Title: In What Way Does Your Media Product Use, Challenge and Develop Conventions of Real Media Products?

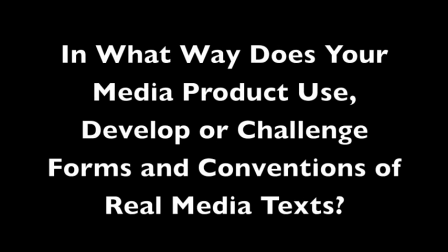1s
When constructing a media product, it's important to take into account forms and conventions of real media products.
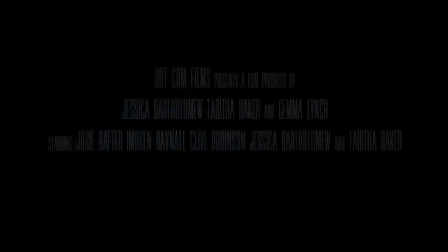6s
Within our trailer, poster and website homepage, we have used, developed and challenged some of the conventions of our genre and product.
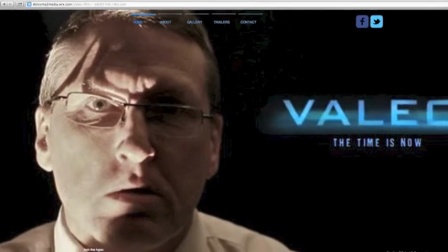13s
We created our website homepage to replicate that of others such as The Hobbit and Life of Pi.
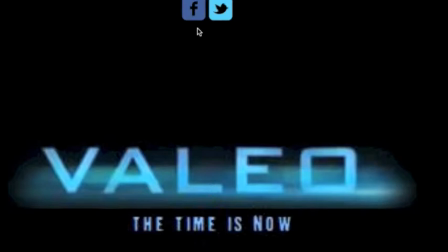18s
In order to do this, we included features such as Twitter and Facebook links.
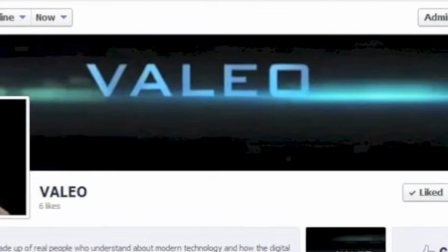22s
The use of social networking would allow for increased online fan base as well as providing a different marketing strategy for the film.
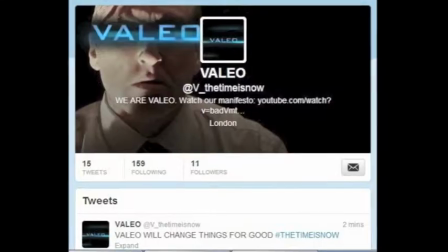28s
We developed this use of social networking by creating a Facebook page and a Twitter account for the organisation and Valio, which would act as real-life versions of what was seen in the film,
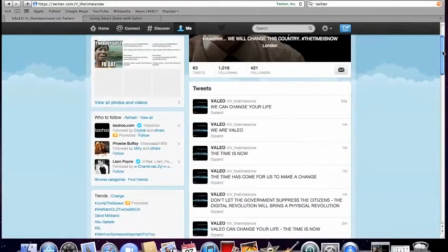37s
not only allowing us to reach our target market, but also adding extra hype needed for advertising.
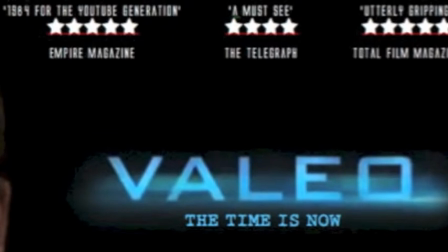42s
We also used reviews from sources such as Empire magazine in our website and poster to give them realism and also an element of expert approval.
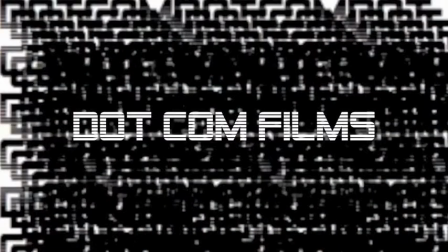50s
We also created our own production company logo to emulate others seen in films similar to ours,
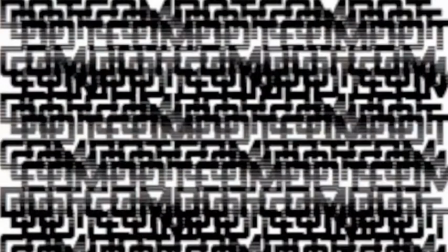56s
pasting the words .com Productions over itself until it creates a background and typing the words .com Productions over it in white gives it a technological tone linking with the theme of the film.
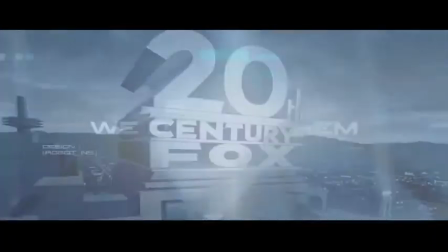65s
This congruence between production logo and film can be seen in trailers such as iRobot and Skyfall.
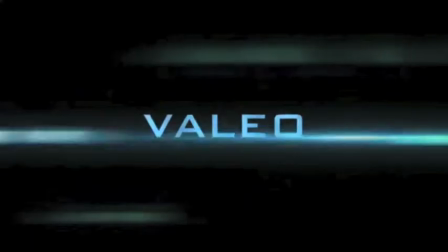70s
We also aim for unity and congruence between all parts of our promotional package, as it can be seen in most film packages.
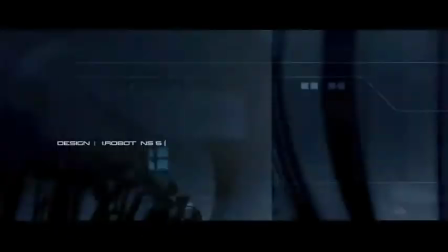77s The time is now.
We use the same blue colour scheme as seen in iRobot, threatening photo of Valio leader, and the same cold, thin font. This style of font is also a convention of dystopian genre. We therefore used a fast-paced title screen displaying the name of our film with this font to add adrenaline.
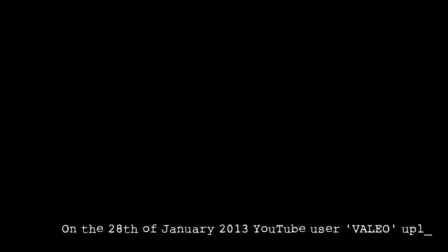95s
To contrast this, we then used a white typewriter font to tell a basic plotline. This typewriter effect links to the traditional media, therefore subtly highlighting the difference between the freedom of Web 2.0 and traditional media.
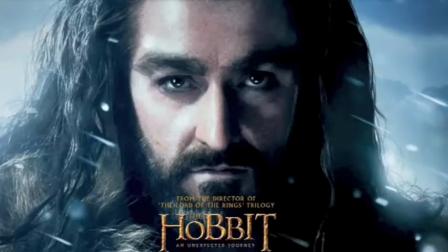107s
One convention of both the dystopian and thriller genres is the use of blue wash in post-production.
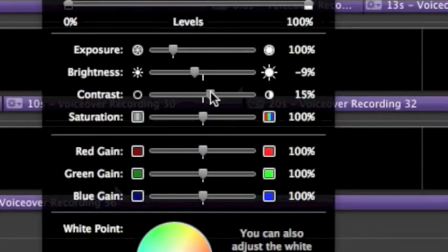112s
We manipulated the RGB balance and saturation and contrast levels to create this blue wash and therefore emulate the style of films such as iRobot and The Matrix.
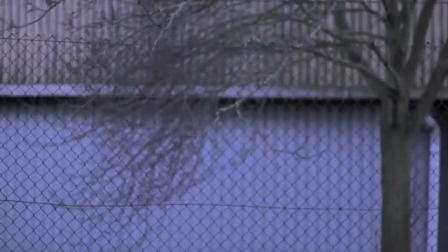121s
This gave the cold, distant effect associated with technology and artificiality. We use this effect on all of our footage apart from stock footage.
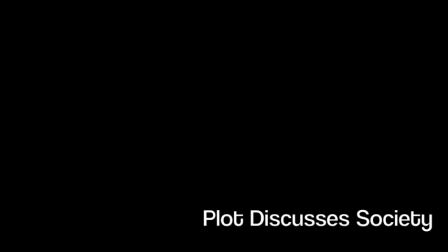129s
Another theme of the dystopian genre is the idea that the plot discusses society, seen in films such as 1984,
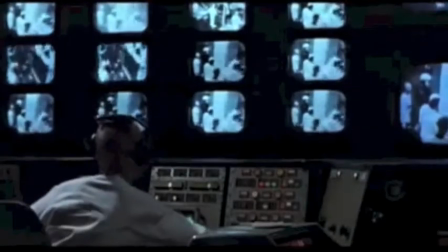136s
THX 1138 and A Clockwork Orange. Our film discusses the power of the internet on society and the danger of manipulation it can pose.
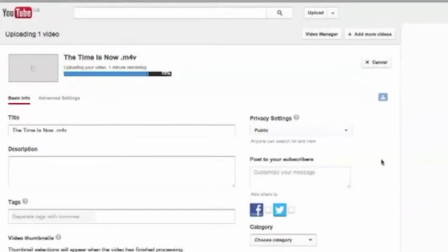144s
For example, we use screenshots from YouTube of video being uploaded, creating a parallel between the world of the film and the world of the viewer, making it more realistic.
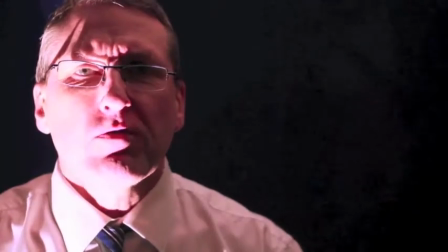152s
Another convention of the dystopian genre is the idea that the oppressors are usually faceless.
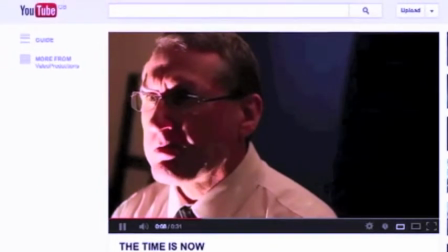157s
In our trailer, however, we show the spokesman for the organisation Valio.
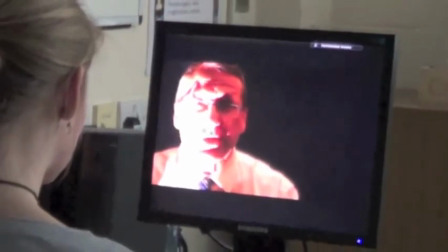161s
It is not explicit in the trailer how powerful this man is within the organisation, or indeed if he is the only member of the organisation.
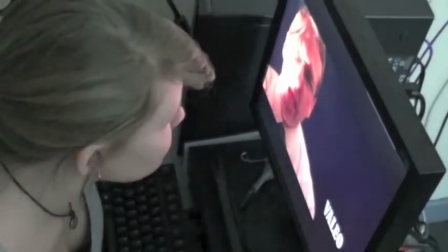168s
However, by humanising the opposing force through the use of many close-up shots,
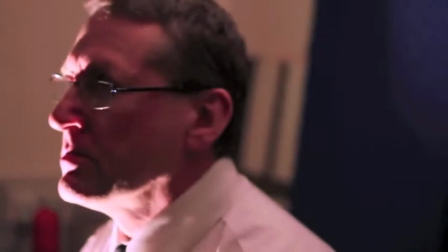171s
we have challenged this convention in order to comment on the way that the internet provides a platform for anyone's voice to be heard, for good or bad. This method of a close-up shot of the oppressor's face to create a threatening tone can also be seen in the film 1984,
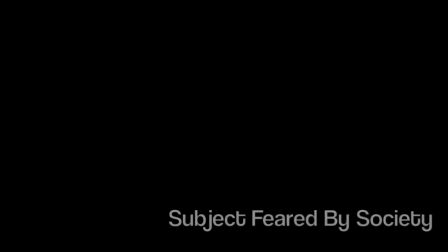184s
where a close-up shot of the oppressor's face is broadcasted across large screens. We have developed the idea behind many dystopian films that the subject is feared by society.
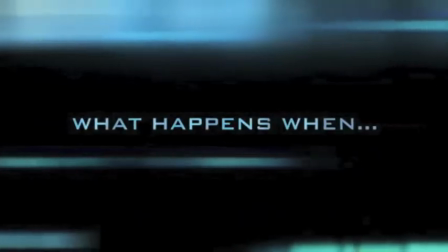193s
The internet in itself is not feared by society in the modern day.
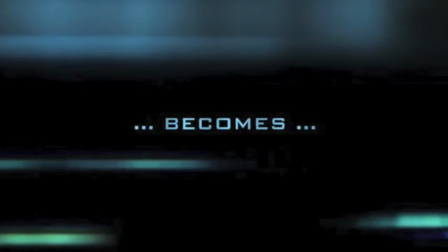196s
However, concerns are beginning to be raised about its capacity to spread content that can be potentially damaging to society,
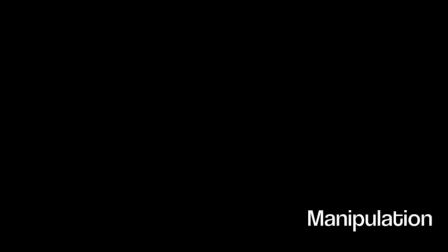202s
and it is the idea that our film trailer discusses. A convention that we chose to adhere to particularly is the theme of manipulation in dystopian films.
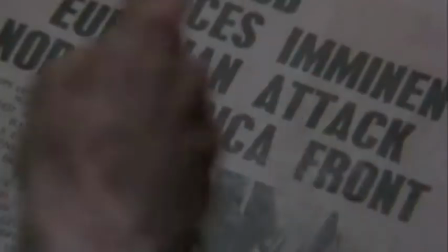210s
This can be seen across a broad spectrum of dystopian films such as THX 1138 and 1984.
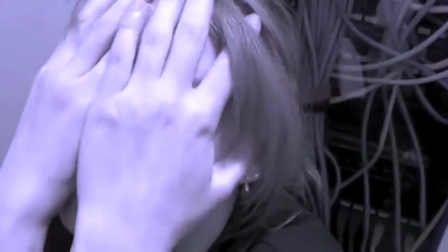217s
We show how the protagonist Charlie is being manipulated by the YouTube clip, particularly in several overlaid shots.
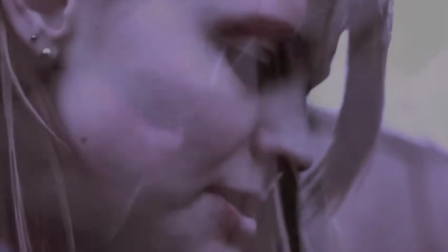223s
The first of these is a close-up shot of Charlie's face as she whispers the words, "The time is now."
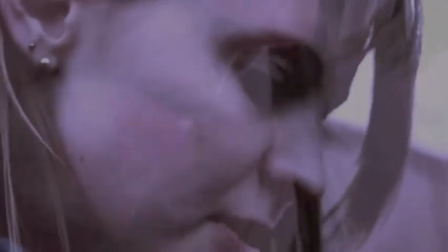228s
Over this shot, more footage of an extreme close-up of Charlie's mouth as she whispers the same words is seen.
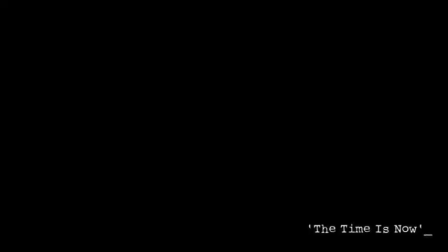234s
Over the top of this, extra sound of the words being whispered can be heard, overall creating a claustrophobic effect and showing the way that Charlie has been trapped by the Valio organisation.
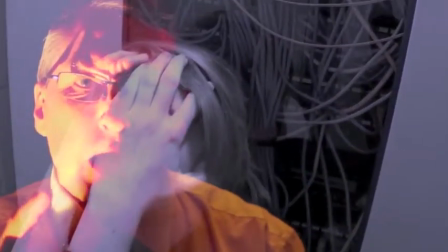243s
This also links to the conventions of a thriller film.
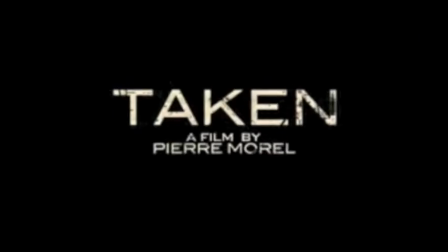245s
As our film trailer is based on both the dystopian and thriller genres, we have incorporated many features of a typical thriller film into our trailer also.
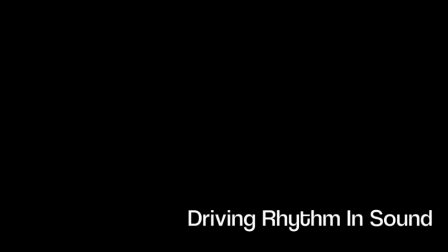252s
A convention of thriller films that we used was the use of driving rhythm in a sound to build tension and adrenaline. We achieved this through the use of dramatic sound effects over key moments in the trailer, for example over the clicking of particular icons to the YouTube upload site.
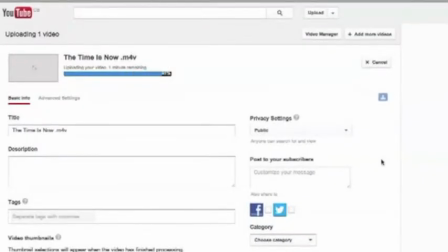266s
By matching the sound effects to the on-screen action, the process of uploading the clip adds extra dramatic gravity to it, building tension.
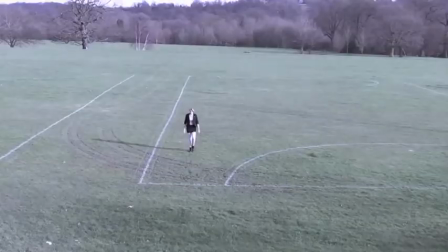273s
We also used a heartbeat and fast-paced music with a strong beat to create a driving rhythm.
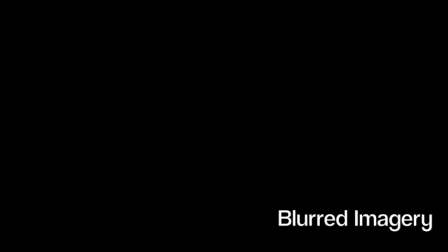277s
In order to confuse and disorientate viewers, thriller films often incorporate blurred imagery in their production.
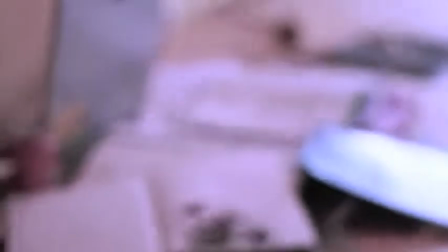283s
Therefore, we decided to experiment with different lenses when filming, finally creating a blurred effect on one shot of the protagonist typing on a computer keyboard.
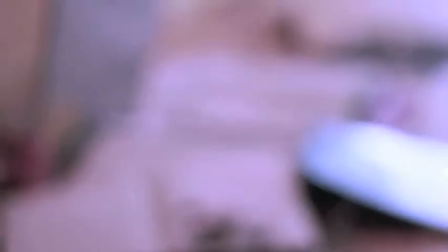290s
This continuing theme of technology also parallels with the idea of disorientation and confusion, suggesting manipulation or control.
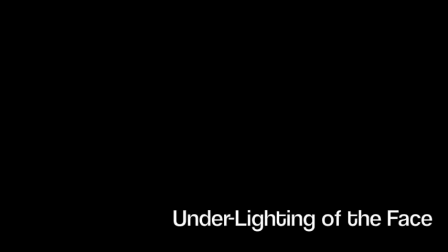297s
A particularly frequent technique used thriller films is the underlighting of the face.
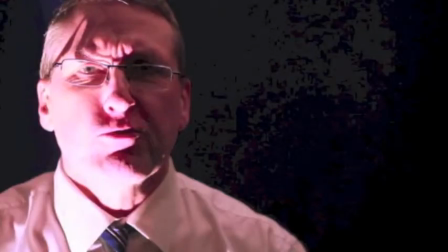302s
We developed this idea to ensure that the light itself was placed under the Valio leader's face in such a way as to make him look particularly threatening through the shadows cast by his glasses.
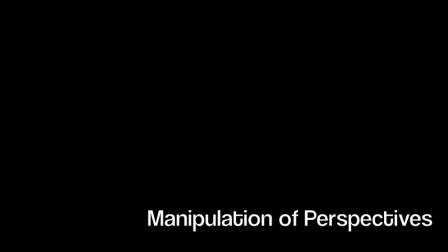311s
The manipulation of perspectives is also a feature of thriller films.
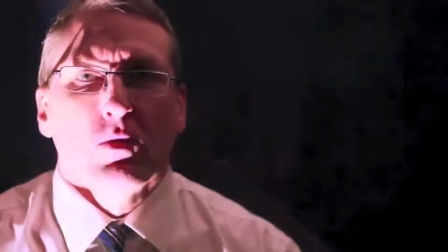315s
This can be seen in our trailer throughout the footage of the Valio video, the screenshot of the video playing on the YouTube website and the high-angle shot of Charlie watching the video.
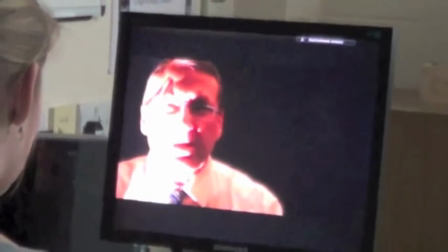323s
This manipulation of perspective in our trailer is used to show the direct result of the YouTube video and introduce the idea that Valio is a viral internet campaign.
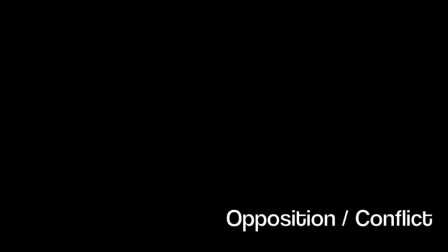332s
It is common in dystopian and thriller film trailers for the incorporation of opposition or conflict.
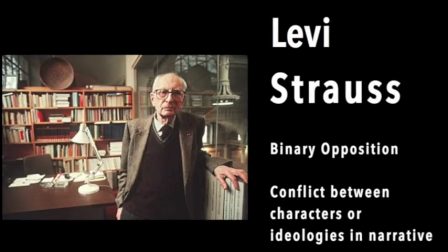337s
Levi Strauss suggested that this binary opposition was central to a narrative, and so we decided to include it in our trailer.
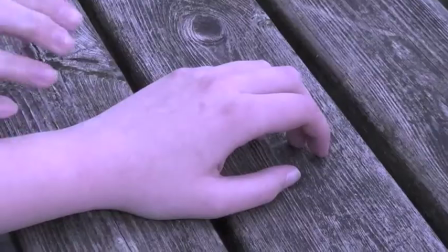343s
Opposition in our trailer is primarily between Megan and Charlie, and is used both to display the subplot of the two girls' relationship, but also the effect of the manipulation on Charlie.
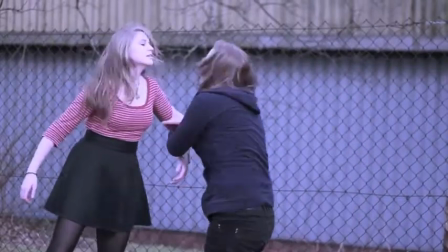352s
The aggression between the two protagonists is shown through a long shot of an argument.
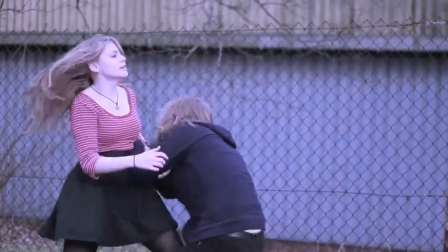357s
This shot allows for the characters' full bodies to be seen and therefore their desperate actions and aggressive body language.
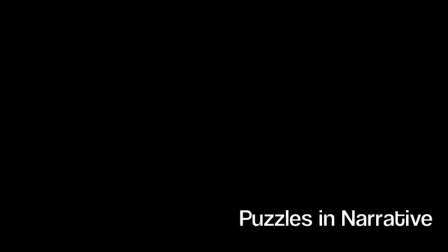362s
It is also common in film trailers for the viewer to be confronted with a series of puzzles to be solved within the film itself.
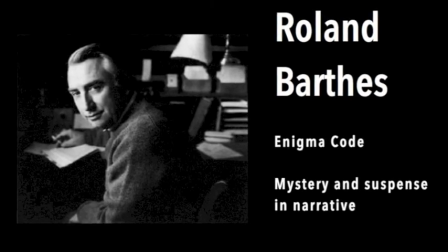368s
Theorist Roland Barthes suggests the Enigma Code, that puzzles are set up within the narrative to create mystery and suspense.
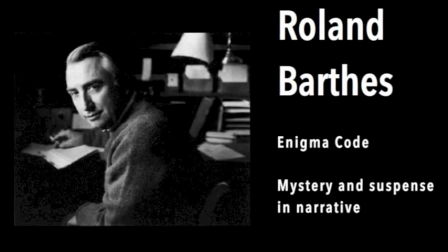375s
This is true of our trailer, as many questions are raised throughout it.
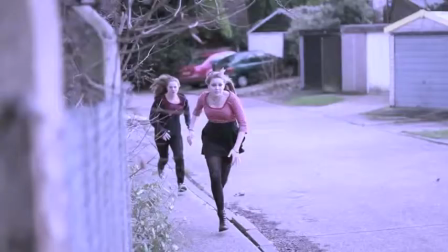378s
For example, how Valio is brainwashing the public, the outcomes for the protagonists Charlie and Megan, and the relationship between Charlie and Megan.
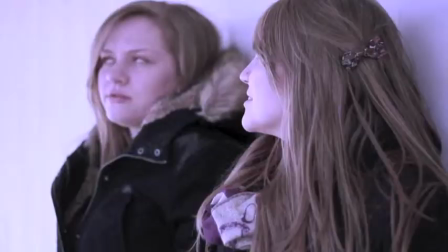384s
Our trailer sets up these puzzles in different ways. For example, Valio's methods are questioned by Megan in her dialogue when she cites the video as responsible for the riots.
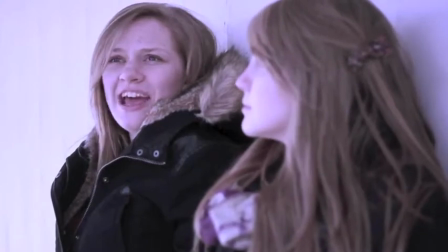393s I've started acting weird.
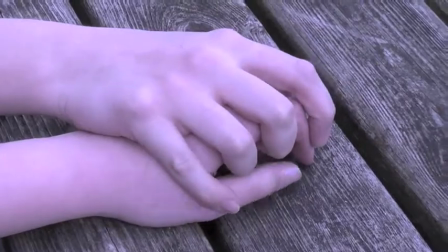395s
The question of Charlie and Megan's relationship is hinted at by a close-up shot of the girls holding hands, which carries subtle undertones of their relationship involving more than friendship.
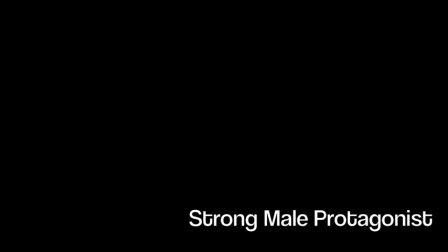403s
Both the thriller and dystopian films often include a strong male lead as a protagonist.
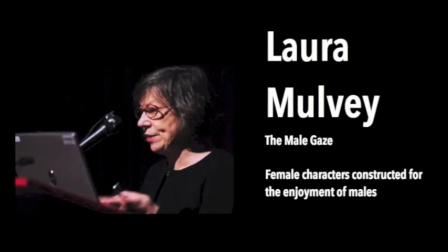408s
We have subverted this convention and also challenged the theorist Laura Mulvey's ideas that females are constructed for male enjoyment, the male gaze.
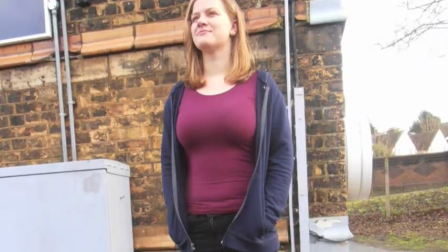416s
Megan is shown as a masculine character through her costume, jeans and a hoodie, and action shots that show her running with masculine body language and dialogue.
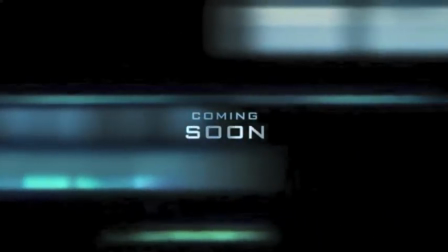425s
Overall, our media product closely follows the convention of real trailers, posters and website homepages through the replication of common themes and the application of relevant theories.